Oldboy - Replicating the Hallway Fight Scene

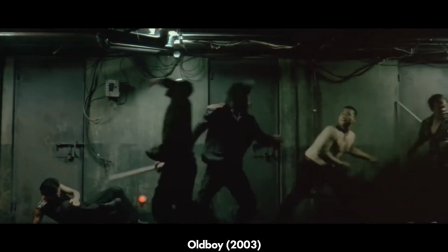The fight scene from 2003's Oldboy, directed by Chan-wook Park, is by far one of my favorite fight scenes of all time.
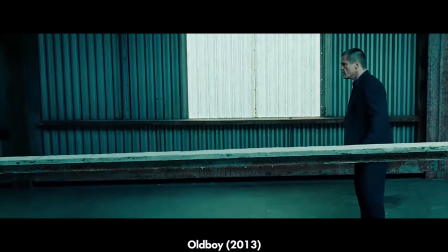And the fight scene from 2013's Oldboy, directed by Spike Lee, is a fight scene.
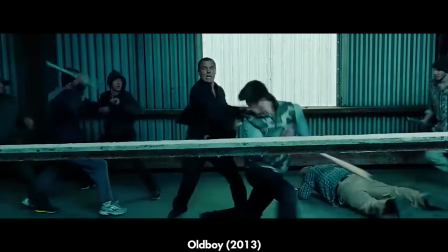It's not bad as a standalone fight scene, it's violent, well choreographed, and well edited.
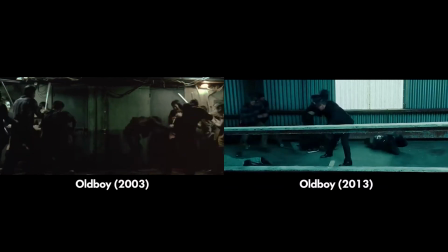But when it's compared to its source material, it pales in comparison. That can be said about the film as a whole, but let's just focus on the fight scene here.
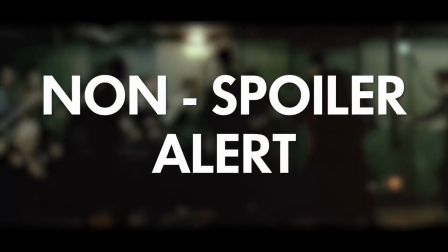If you haven't seen the original Oldboy, there's no need to fear, as this video won't be discussing story elements, but rather dissecting the single-take fight scenes.
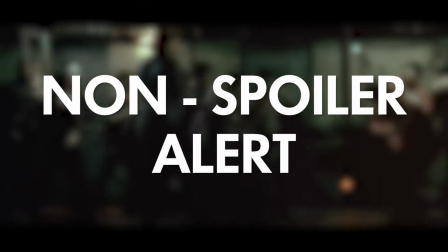But I definitely suggest you go watch it because it's a great film and it's on Netflix.
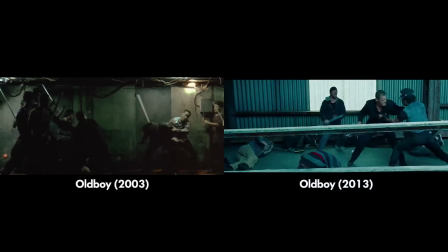The biggest difference between these two scenes is their style.
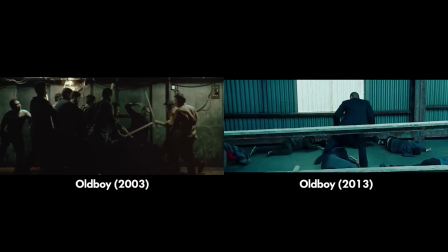While both versions shot the scenes in an anamorphic aspect ratio, only one of them utilizes it to the fullest.
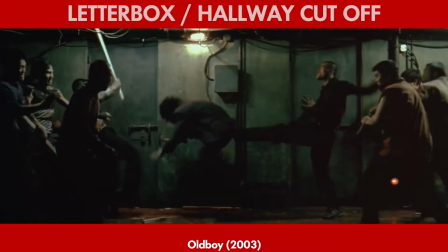The Korean version is a single tracking shot that places all the action directly within the 2.35 to 1 aspect ratio,
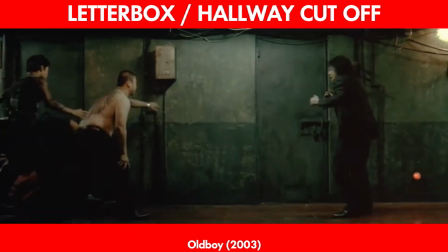making the hallway feel even more narrow than what it is.
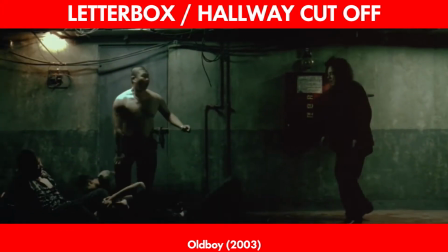As you can see, the screen cutoff is restricted by not only the letterboxing, but by the height of the hallway itself.
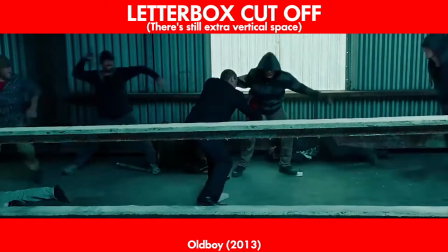Whereas the US version pays homage to the Korean version by attempting to replicate the shot, but with its own various twists.
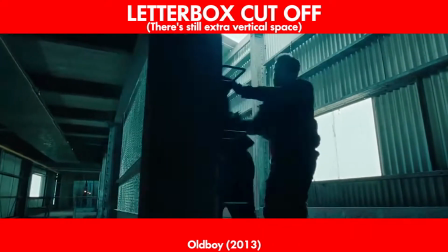Rather than placing the action in a claustrophobic hallway, this version places the set piece in a multi-level warehouse.
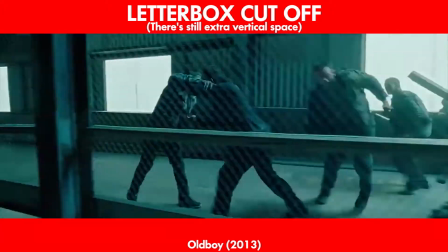This version does away with the cramped space in favor of a more open layout with some sense of verticality.
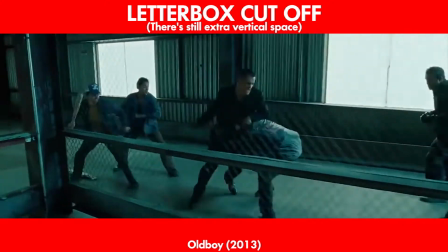I say some sense of verticality because when you get down to it, it's just fighting in a sterile warehouse floor on different levels.
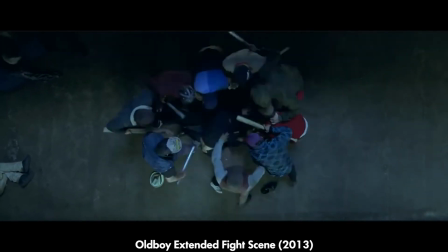In order to accommodate those various changes in levels and keep the one-shot feel, the camera pans, tilts, and moves to follow the action on screen.
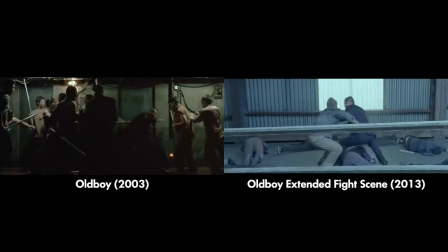It works for what it is, but it doesn't compare to the simplicity of the tracking shot in the Korean version.
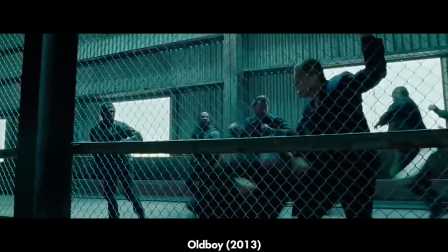And speaking of simplicity of the shot, the US version complicates our ability to see the action by obscuring much of it behind a railing or a chain link fence.
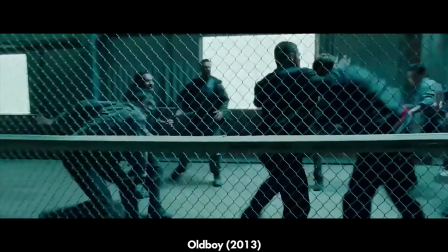This creates a distinct separation between the viewer and the action, almost telling us to stay back. The positive here is that they actually utilize the fence and railing for part of the stunts instead of having it remain in the way. The music, much like the cinematography, is vastly different from one another.
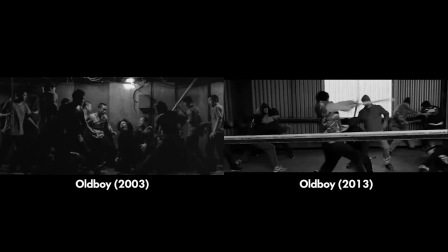While the remake has a great action movie type sound to it, it doesn't contribute to the aesthetic of the scene as the original does.
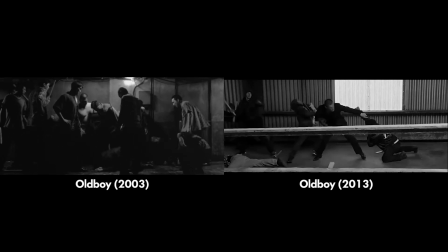Take a listen to each track and think what emotion resonates with you in each song.
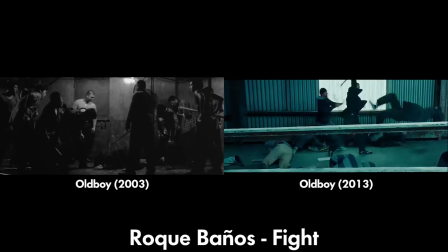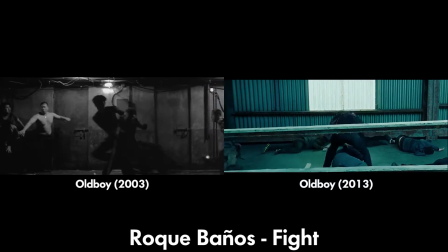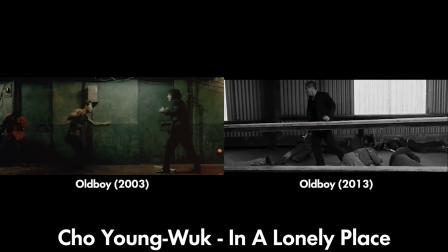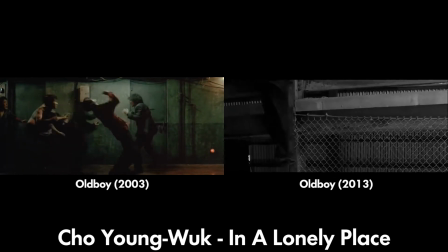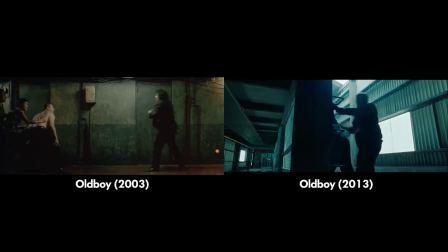One of them feels like a man mowing down a bunch of people, while the other feels like a man pushing his limits to overcome the odds.
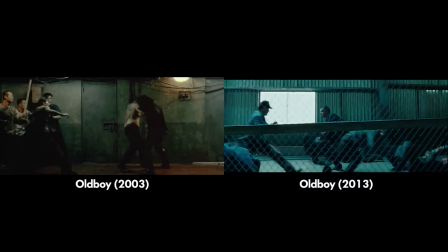That's exactly what the protagonist does during the sequence. In both versions, he goes against the odds to fight and defeat various henchmen.
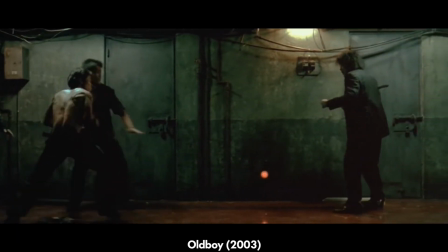In the Korean version, the protagonist almost feels like he takes much more of a beating than the US version.
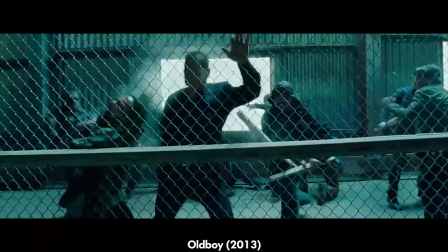Josh Brolin's version takes a few hits here and there, but he still seems to be this unstoppable force taking on all these people.
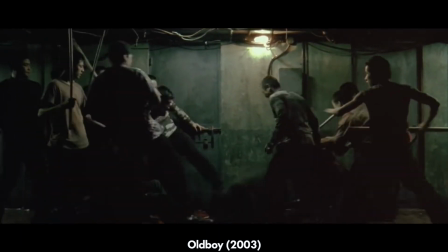Whereas Min-sik Choi feels like he struggles more during the fight, getting knocked down, beaten on, and even getting stabbed during the fight.
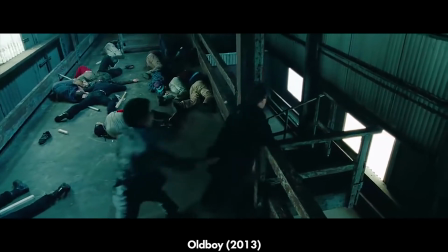The remake does have our hero get stabbed, but it isn't until after the fight is over, almost as if, hey, we need him to have a knife in his back.
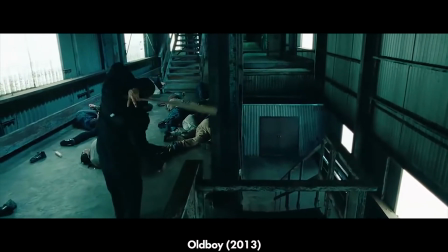How do we do it? We should, have someone run up to him and stab him. Great idea.
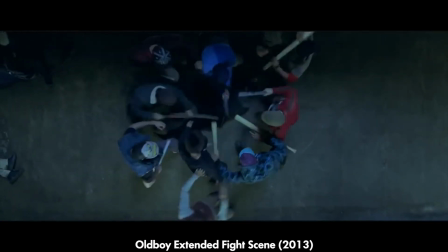And while the remake does have the hero get knocked down, this is actually only in the extended edition and not the original version.
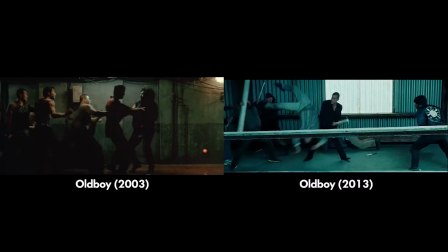I assume it got cut for time. Each of these two fight scenes are great on their own.
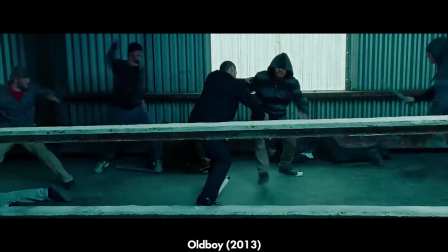The remake reflects the era and time it's filmed in, through the music and the way it's shot, attempting to replicate the original,
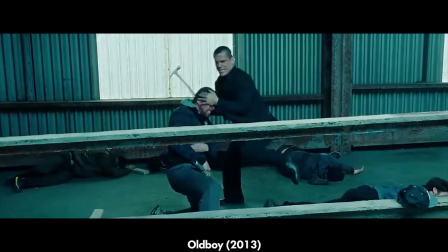yet also applying its own twist to distinguish itself as its own noteworthy sequence.
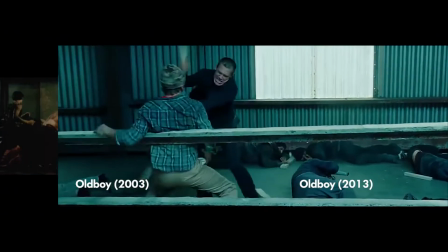There's nothing wrong with the remake by any means, but when it's compared to the original, it doesn't quite live up to the shadow of its predecessor.